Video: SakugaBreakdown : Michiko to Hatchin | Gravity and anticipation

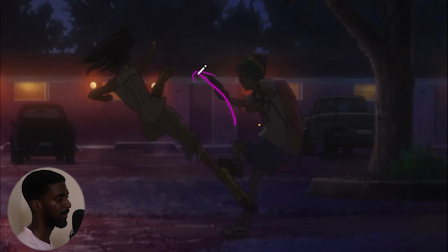(7:51)
It goes by, passes the gun, and I think she wanted to kick the gun out of his hands, and all this momentum is already being placed in this the center, and so everything is still being drawn,
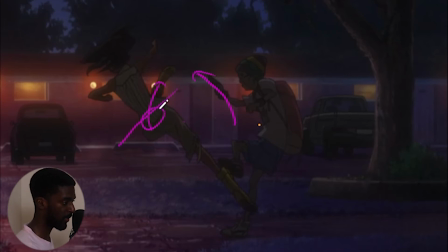(8:10)
and the energy is still being carried out in full at the heel of her foot here, but everything is being displaced right here once she gets kicked off the ground. So everything is still being carried, and you can see, even tested out in my own
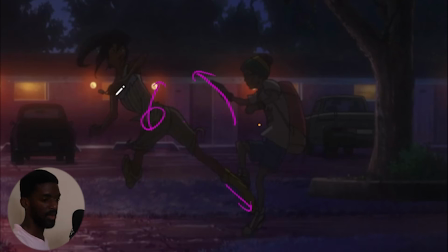(8:31)
practice, that the turn of the body, the upper body is carrying most of the weight, and then everything from the upper body, once it stops at a certain point, everything, all the energy will be transferred into the pelvic right here,
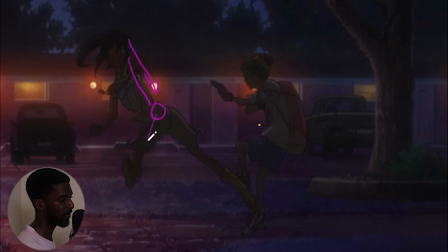(8:50)
the pelvic center, or the center of the body, and then be transferred into the leg here. So as it comes back around, you can see oh my gosh, that is beautiful. You can see all that momentum is being turned into the pelvic, and it's just
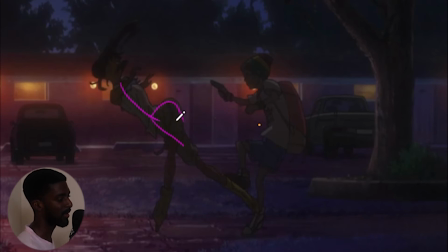(9:08)
a very, very strong drawing of how much energy is put into that pelvic. And this is just on the animator side, where he had over exaggerated the
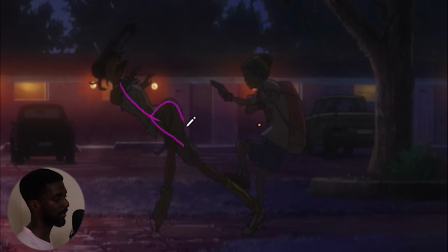(9:24)
anatomy of the body to put all that emphasis on this kick that's about to happen. And then in the next frame, held on to the whop, there comes that huge turning point for the leg.
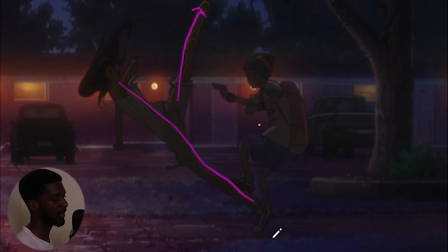(9:40)
It goes straight up because her center of gravity has been turned. Usually it would have just stayed here because her leg would have been still in this position, but everything is being turned, and you can see from the initial frame where she was coming from here,
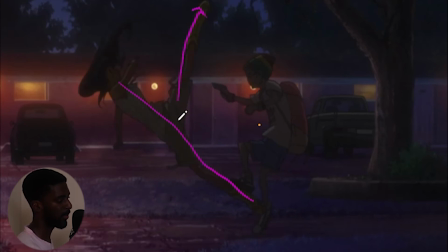(9:56)
the turning of the upper body, it slowed down at the top, but the bottom is now picking up the rest of that energy and swinging it back down onto the floor.
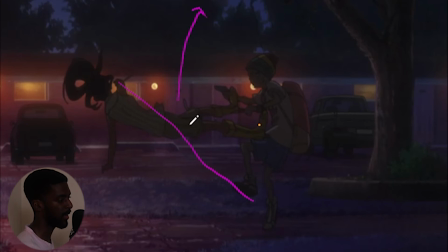(10:09)
And then at first I was very confused at this frame, but everything actually wraps up neatly, because then her foot starts to come down, as you can see. And then this point here, when she got tripped, her foot has come up because everything is being followed by the upper body here.
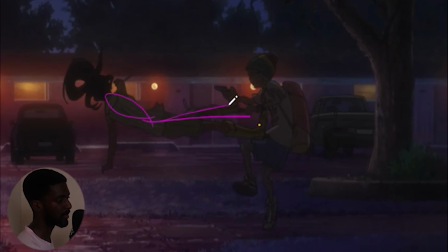(10:28)
So the lower extremities is following suit, and everything has brought her airborne, showing the true magnification or the true power behind this kick.
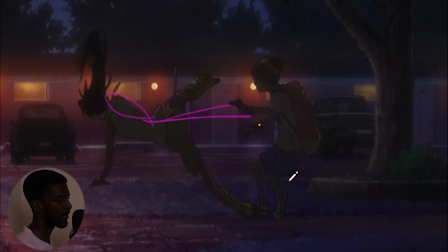(10:41)
And at that point, she tries to gather herself here in mid-air, and this is just an amazing drawing, honestly. Just the art, the technique or the style behind Mr. Murase or Mrs. Murase is phenomenal.
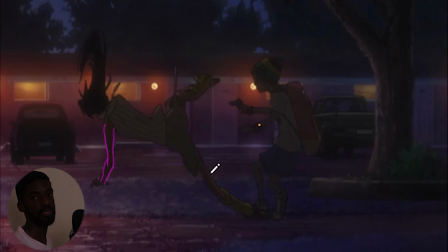(11:00)
Sorry, I didn't do actually proper research behind these the animator, but I just wanted to focus mainly on the cut or the product that he or she put out. I apologize again.
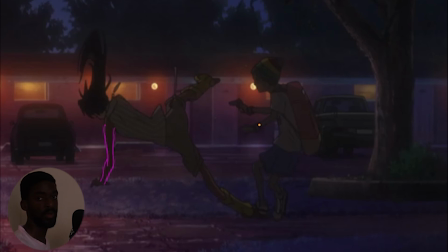(11:14)
If you have any more information on this animator, please go ahead and inform me, and I'll properly describe it in the description. And I love the character design here, the character model, and how slim or slender or she's portrayed in this, and the clothes
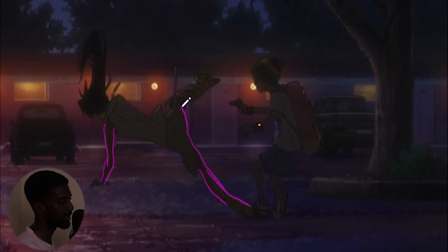(11:33)
used on this character model I like the clothes design, honestly. It's very nice. I like the boots and everything. But she tries to gather herself here at this point, so she doesn't fall hard. I didn't want to replicate this one because it is a hard fall. This would be a hard fall.